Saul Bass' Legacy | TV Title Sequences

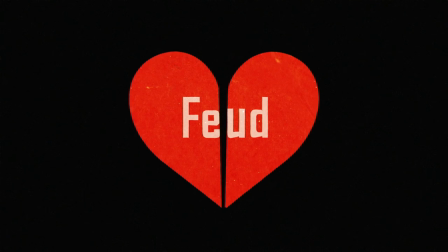0:06 When watching the recent premiere of Feud, Betty and Joan, I was immediately struck by the show's opening title sequence.
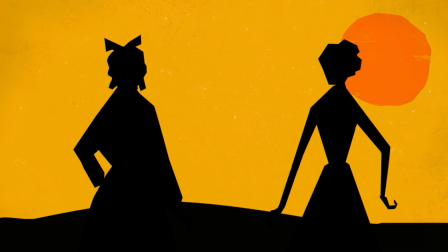0:12 It's a look that's at the same time both simple and complex in its style. It made me sit up and pay attention.
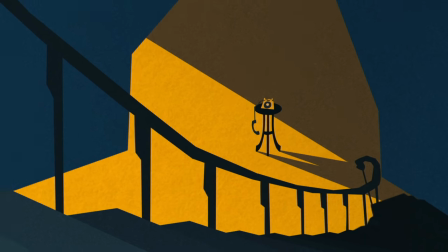0:19 But why is it so effective? What makes it stand out amongst other boring, cumbersome television intros that most people just skip over?
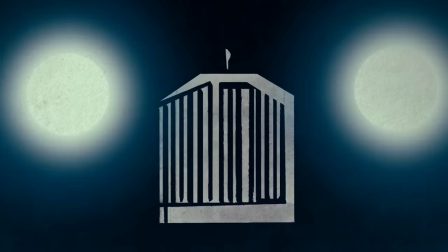0:26 In this video essay,
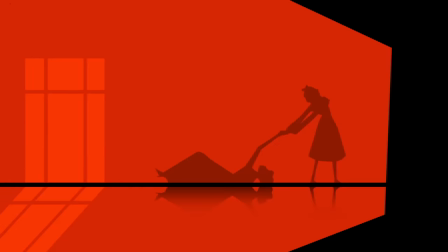0:27 I'm going to explore the facets that make up an effective title sequence by examining the work of a man who reshaped the art of the title sequence single-handedly.
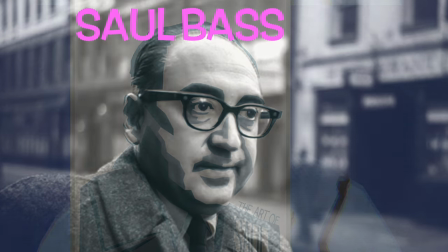0:37 Saul Bass. Now, if you don't know his name, that's alright, because you've definitely seen his work.
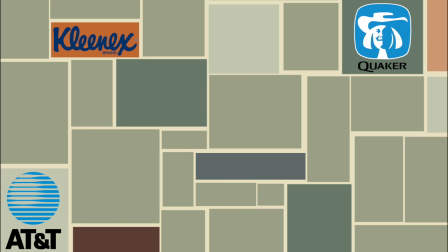0:42 Saul Bass started his career as a graphic designer, known for his seemingly simple, minimalist, eye-catching corporate logos.
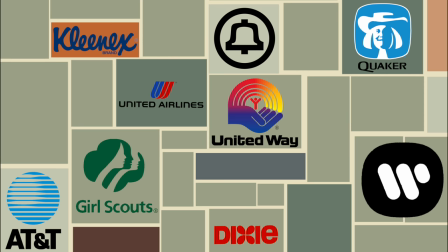0:49 He started dabbling in print advertisements for motion pictures in the 1940s, until 1954, when legendary filmmaker Otto Preminger commissioned Bass to do the advertisements for his film, Carmen Jones.
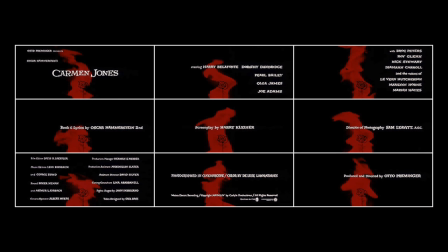1:01 Preminger was so impressed with Bass' work that he also had him work on the film's opening title sequence. his first foray into filmmaking but it was 1955
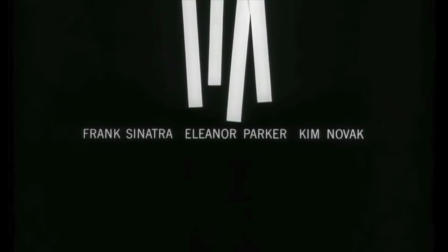1:08 when saul bass exploded onto the scene in preminger's next film the man with the golden arm the
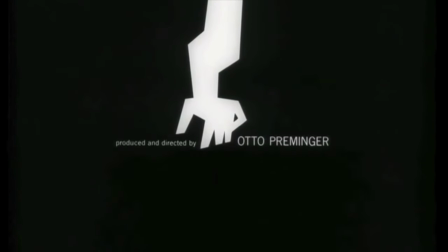1:19 effective and striking image of the crooked arm seemed to summarize the tone and feel of the film perfectly here's what bass said in reference to the sequence the
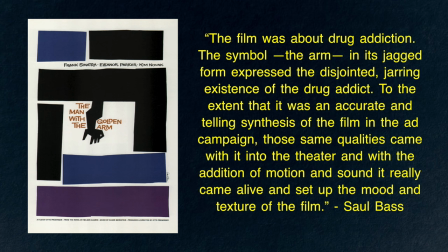1:27 film was about drug addiction the symbol the arm in its jagged form expressed the disjointed jarring existence of the drug addict to the extent that it was an accurate and telling synthesis of the film in the ad campaign, those same qualities came with it into the theater, and with the addition of motion and sound, it really came alive and set up the mood and texture of the film.
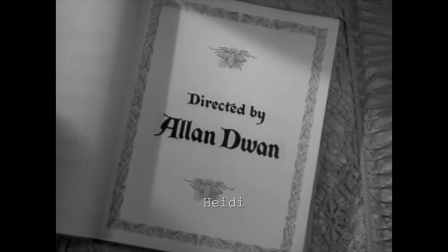1:46 Saul Bass was one of the first to realize the creative potential for title sequences. Up until that point, they were simple cards or flipped pages with names.
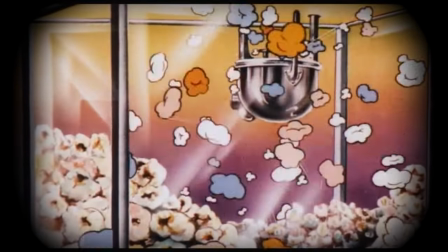1:54 It was a dump of information that was so disconnected from the narrative of the film that the audience would use the time to go to the bathroom or buy popcorn.
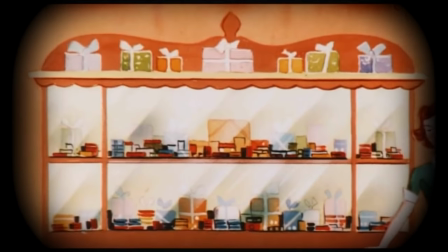2:01 They could be skipped because they didn't add anything to the film but bass saw an opportunity to enhance the audience's experience by contributing to the film's themes and overall tone
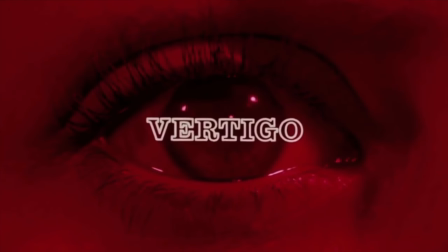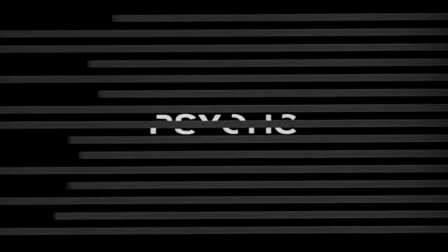2:17 his methods and mindset helped revolutionize the way title sequences were utilized in motion pictures and his legacy is still apparent today but not only in
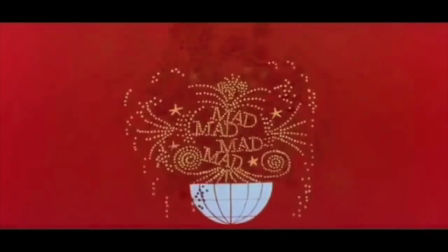2:25 films you can see his contribution in the current golden age landscape of television so what exactly are his methods and mindset regarding title sequences.
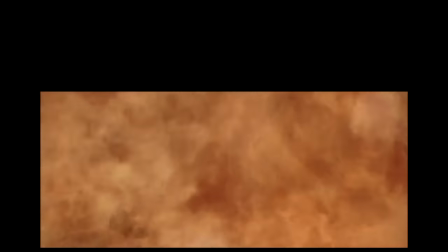2:34 First, advertise the product. At their most basic function, the title sequence must communicate the title and the credits of their particular program.
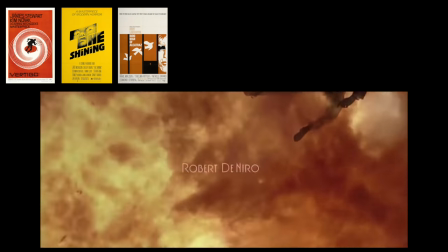2:43 Similar to a poster, they are an advertisement meant to sell the product by hooking in the customer, or in this case, the audience.
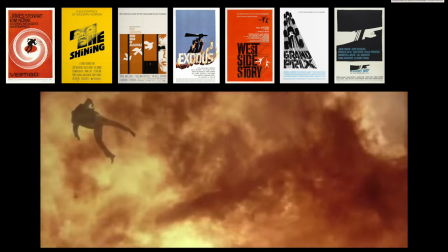2:49 And with any product, the name and major draws must be apparent.
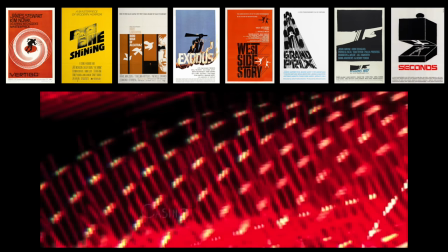2:52 In Bass's work, he was able to effectively combine striking images with clear typography to create something evocative when watching a new
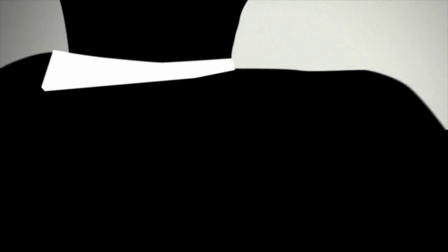3:00 television show for the first time the effectiveness of the show's title sequence is paramount sometimes it's the first thing we see as an audience it needs to grab their attention and hook
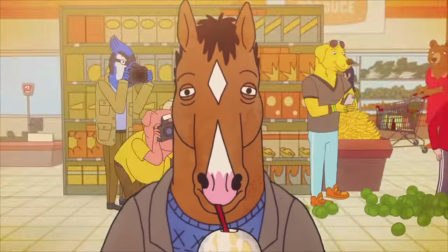3:09 them in you only get one shot at a good first impression and this introduction can determine whether an audience will want to continue on the journey or not clarity
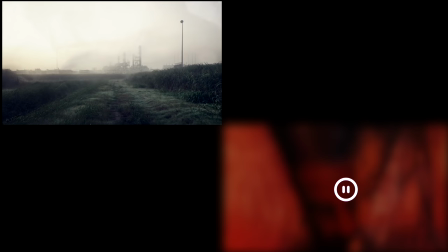3:17 is an important factor compare and contrast the images in the title sequences for season one and season two of true detective ignore the quality
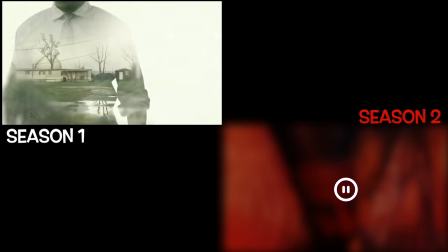3:26 of their respective storylines and just focus on the images. With season one, we can clearly see our protagonists and glimpses into the world.
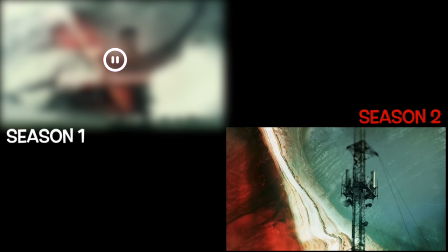3:34 But with season two, the images are muddier and unclear. The audience has to struggle in order to understand what they're seeing.
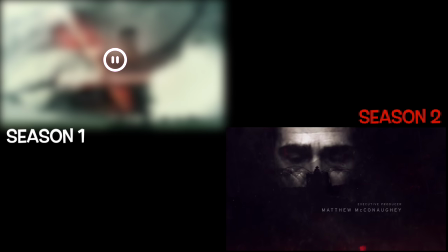3:41 It just doesn't resonate the same way. I remember watching this introduction for the first time and being extremely disappointed in comparison to the first season. For me, it was already a notch against the second season, and the storyline hadn't even begun.